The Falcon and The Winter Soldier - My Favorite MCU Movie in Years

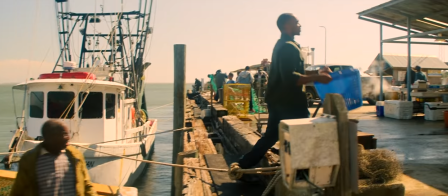4:14 We need to know what these two do, what they did when they weren't serving Steve's narrative and the MCU's ongoing story.
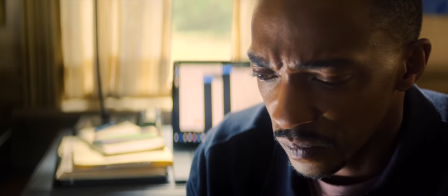4:22 And by the end of that first 40, we do understand, we do empathize.
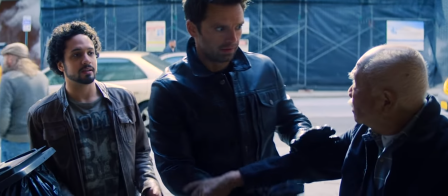4:27 It's kind of incredible how efficiently and naturally the creators make us feel for them through something
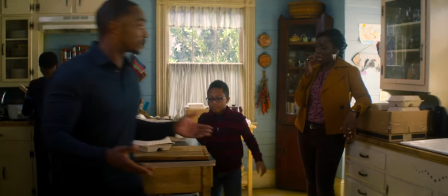4:32 as simple as a battleship game or a family talk or an intense therapy session.
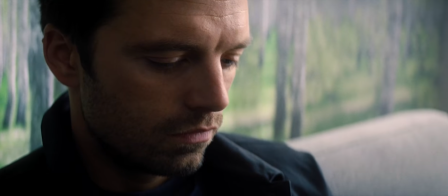4:36 It's kind of incredible just how focused on character Falcon and the Winter Soldier is.
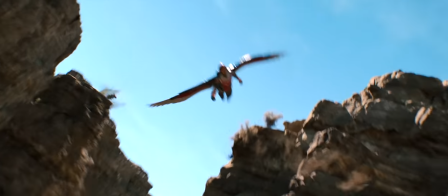4:42 They could have easily opened the whole show on Falcon flying around with his slick little wings and a slick little action sequence.
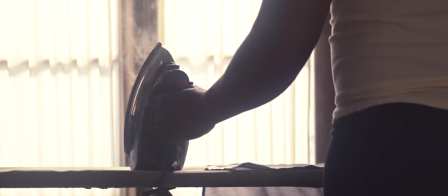4:49 Instead, We open on a man ironing a shirt, getting ready to make a hard choice,
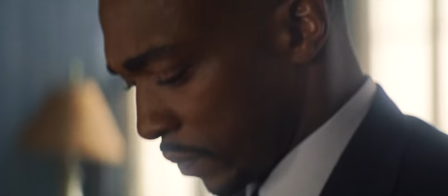4:54 facing the legacy of his friend and the responsibility that friend thrusted upon him.
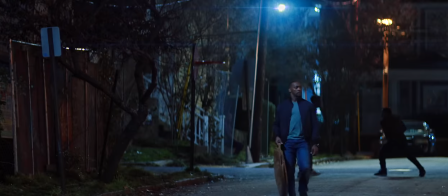4:59 This is the benefit of having a 6-hour movie compared to a 2-hour movie.
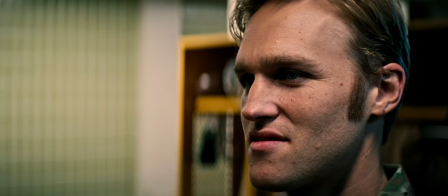5:04 You can hold on a face, you can hold on an emotion, you can see the vulnerabilities of someone who would be two-dimensional with only 2 hours.
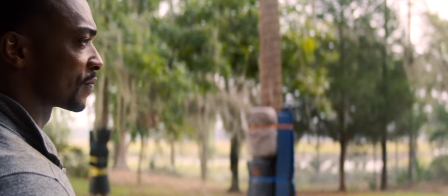5:12 A feeling can last an eternity. The weight of their journey is not undermined by the need to cut to the next grand bit of spectacle.
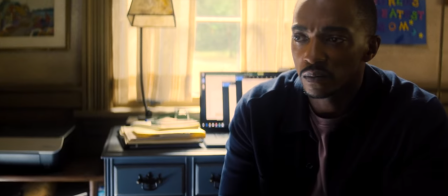5:21 Sebastian Stan and Anthony Mackie finally get a chance to really dive deep into the truths of these characters, explore and showcase the beauty of these characters, and we are given enough time to see that beautifully honest truth.
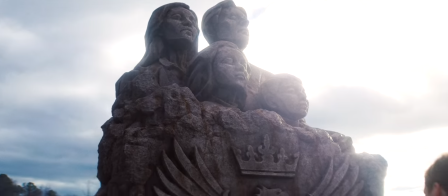5:35 These MCU miniseries, these 6-hour movies, have the potential to be more storyteller driven,
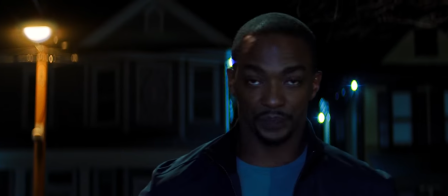5:41 more creative, more impactful than their theatrically released films. The filmmaking and creative choices on display have the time to feel more thought out, more genuine.
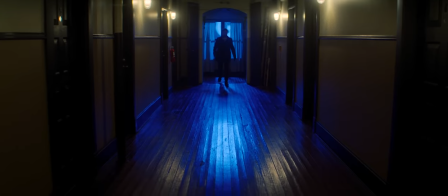5:52 Falcon and Winter Soldier takes the Russo-style, handheld,
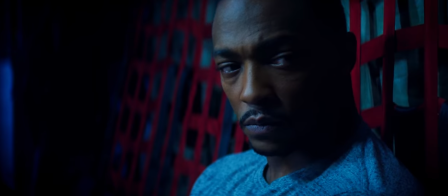5:55 grounded filmmaking vibe and instills it with color, dramatic lighting, and most importantly, purpose.
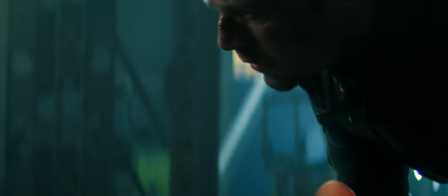6:02 It's more than an aesthetic choice that semi-syncs up with the look of Civil War and Winter Soldier.
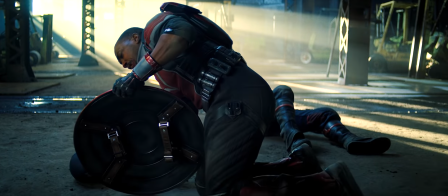6:07 It's the best way to visually tell this story.
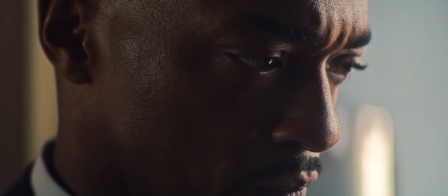6:11 Constant claustrophobic camera angles and shots are utilized to immediately reattach us to these characters.
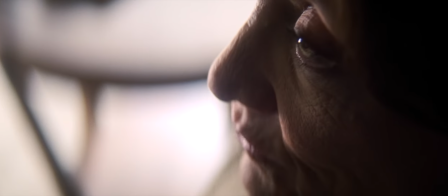6:18 They're invasive. A therapy conversation feels too close, especially when you're lying.
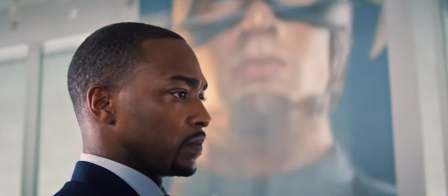6:24 Making a speech in Washington while the whole world watches every blink, every step, every word and choice you make feels almost haunting.
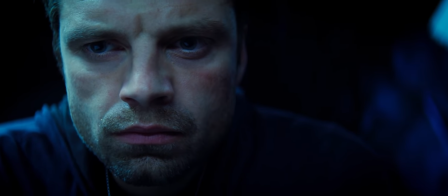6:33 Throughout the entire series, we feel that pressure. We feel like we're watching two outsiders in their most private moments.
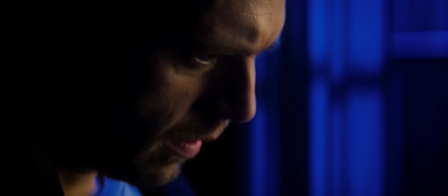6:41 And maybe we shouldn't be. Maybe we're crossing a boundary that these characters don't want us to.
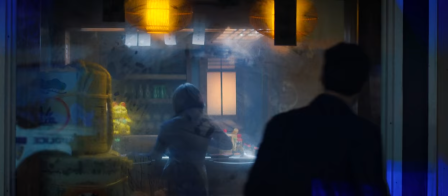6:47 When Bucky finally makes the choice to step through the glass he's been frozen behind most of his life, maybe we shouldn't follow him.
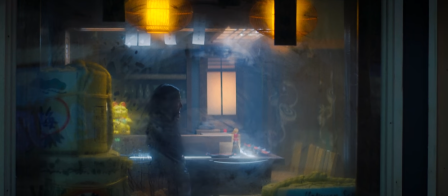6:55 Maybe we should just allow him to have this moment of peace.
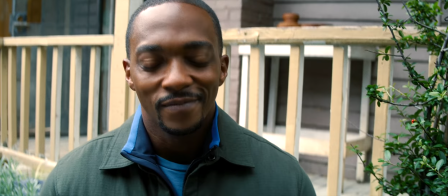6:59 And as the show progresses, as we grow closer to these people, the camera warms up, just as the characters do.
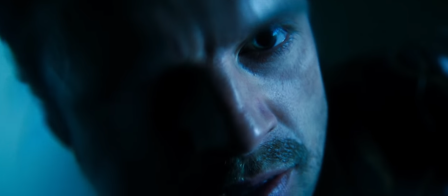7:07 What was an invasion now feels like warm intimacy.
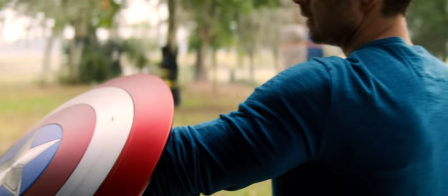7:11 The shot composition, the camera movement, the visual language here is a huge step forward from the recent Marvel films,
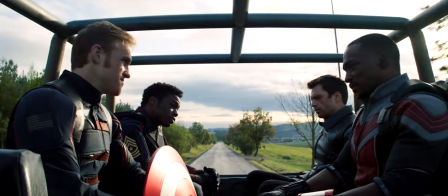7:18 and it'd be ridiculous and entirely unfair of me not to point out how well and how purposeful the visuals are in telling this story. You can also tell that getting a director like Kari Skoglund, who has worked in the comic book world, the prestige television world for over a decade, was beyond the right move. It feels like she knows exactly the vision she and showrunner Malcolm Spellman want to achieve.
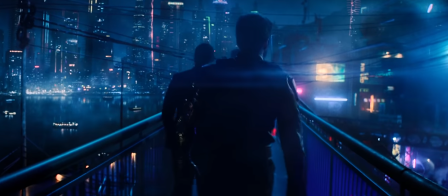7:43 It feels like she knows exactly how to get there and do it with style.
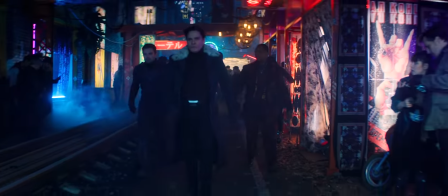7:47 It has the most tactile, crafted by hand, down to earth and shot on location feel since the first act of Civil War.
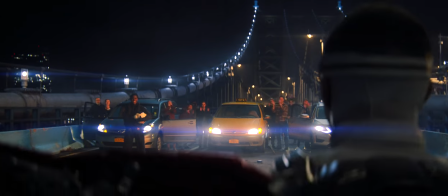7:55 It's kind of amazing how effective a simple moment of a superhero just saving
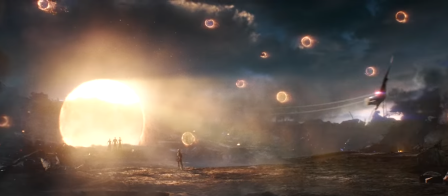7:59 people in New York City can be when we're so used to armies of gods,
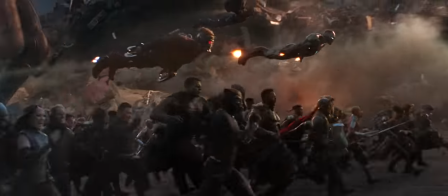8:04 soldiers, and warriors charging in a swarm of aliens led by a purple god wielding magic fucking space rocks.
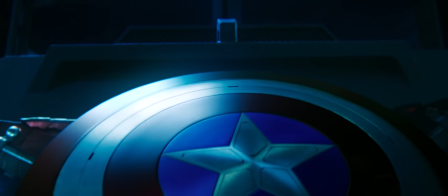8:10 It's amazing how fuzzy, how childlike I felt watching these two characters try to save human beings and not a universe.